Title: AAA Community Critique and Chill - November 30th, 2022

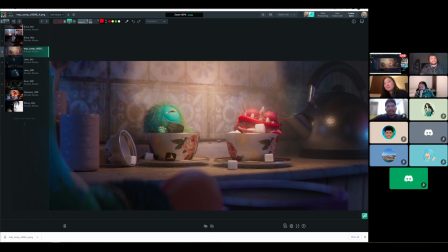[18:34]
you just want to be them yeah kind of yeah i'm really liking the spec hits you're getting on his eyeballs um i'm i
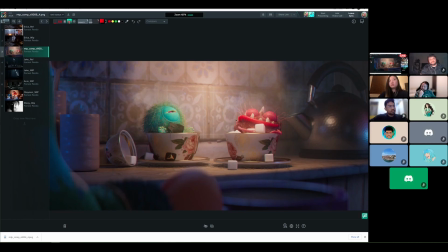[18:48]
like the i think i really like the subsurface like i was wondering like there's like really strong subsurface and going on the lip um and i think it's working um i wonder if maybe there's a way to the red's not working on the
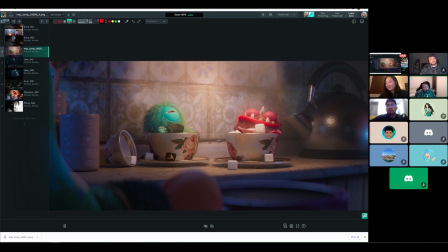[19:06]
red but if it was like a little bit darker over here um but i know that this light is a top-down light now um but yeah i really like i'm drawn here and i really i think that feels
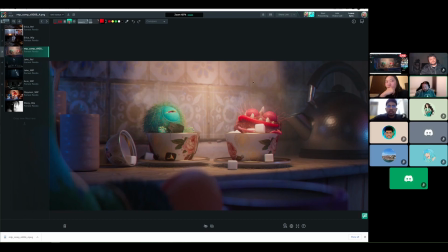[19:22]
really lush it's weird to say about this weird little monster let's see can you just zoom in on the character's eyes and lips the red one
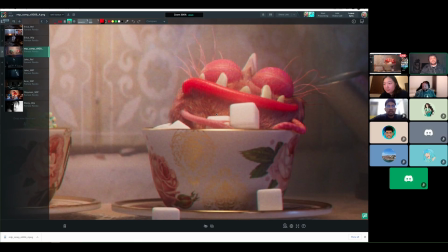[19:39]
maybe it might just be discord i'm just wondering if you should just for sure in your final like up those samples and especially in the lips for some reason like the lips feel like they're supposed to be smooth and glossy and then like i think there's like just a little too much noise in there for that to like come across but again this could totally be
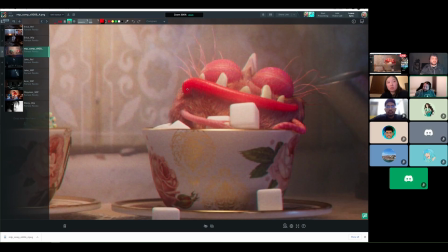[19:56]
artifacting from streaming yeah there's also i mean i've i've seen other versions of this but i think there's a bump map that's that causes
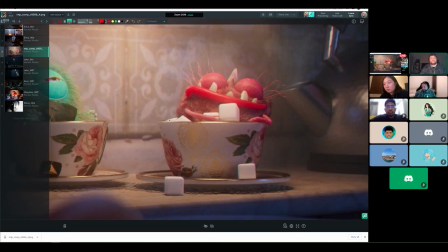[20:04]
a lot of these uh weavy wavies um which so from seeing the others i know that that's there um
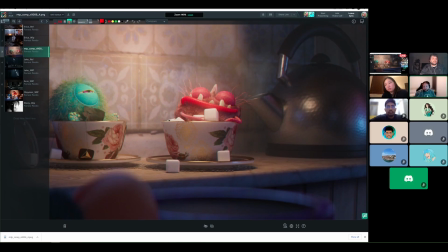[20:13]
maybe yeah maybe you could play around with its intensity a little bit to either either see if that makes it feel more intentional or see what knocking it back a little bit does um
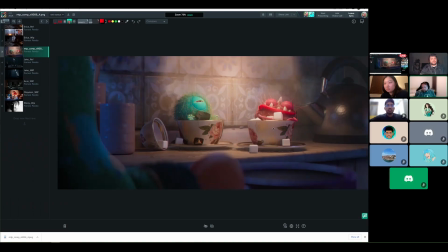[20:27]
the i'm sorry go ahead i just said what are you rendering in diana this is really pretty
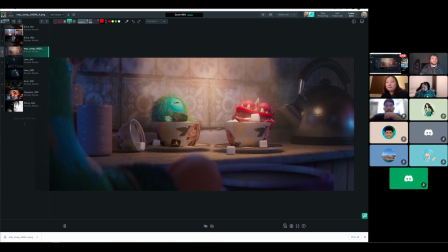[20:35]
arnold smile this is arnold yeah um but this is all uh there's a lot of nuke actually no one lights a shot in nuke better than i light a shot
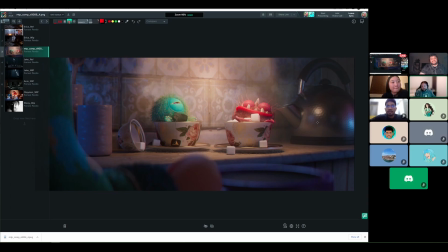[20:54]
this for some reason my eye keeps getting pulled to the spec hits in particular that one
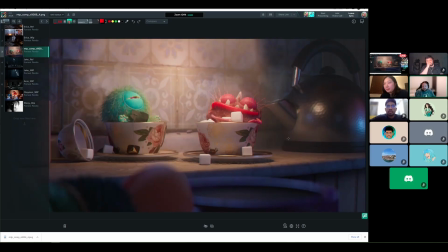[21:02]
um and then i start to look at the low res detail of this teapot and so i wonder if you could kind of make that like just push it back in the image like by dropping some of that spec
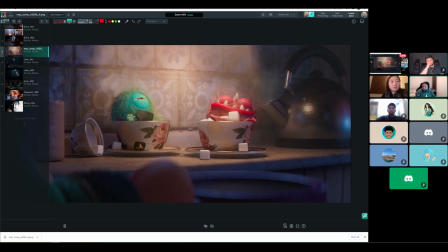[21:20]
because yeah that that just feels like that feels like some low resi dimpled metal
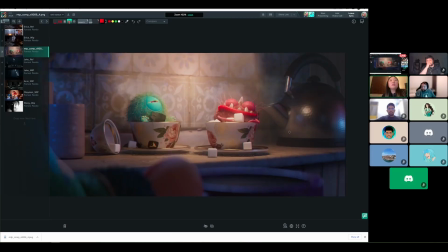[21:32]
yeah i can definitely like kind of bring it down even more um same for like the big highlight on the right or just those you know the warm one in the middle i mean if i'm if i'm doing the squint test it's mainly this guy this this fella and then this one like
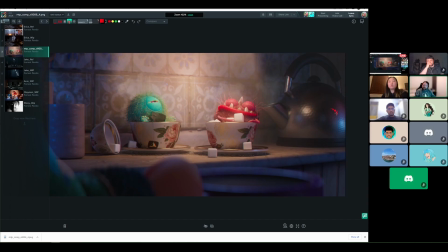[21:52]
i kind of i kind of like it from the story side of like making establishing that it's nighttime it's nice to have this the blue spec hits um you know implying there's like a blue light source off screen um where where this this one's just like super bright and just draws my my attention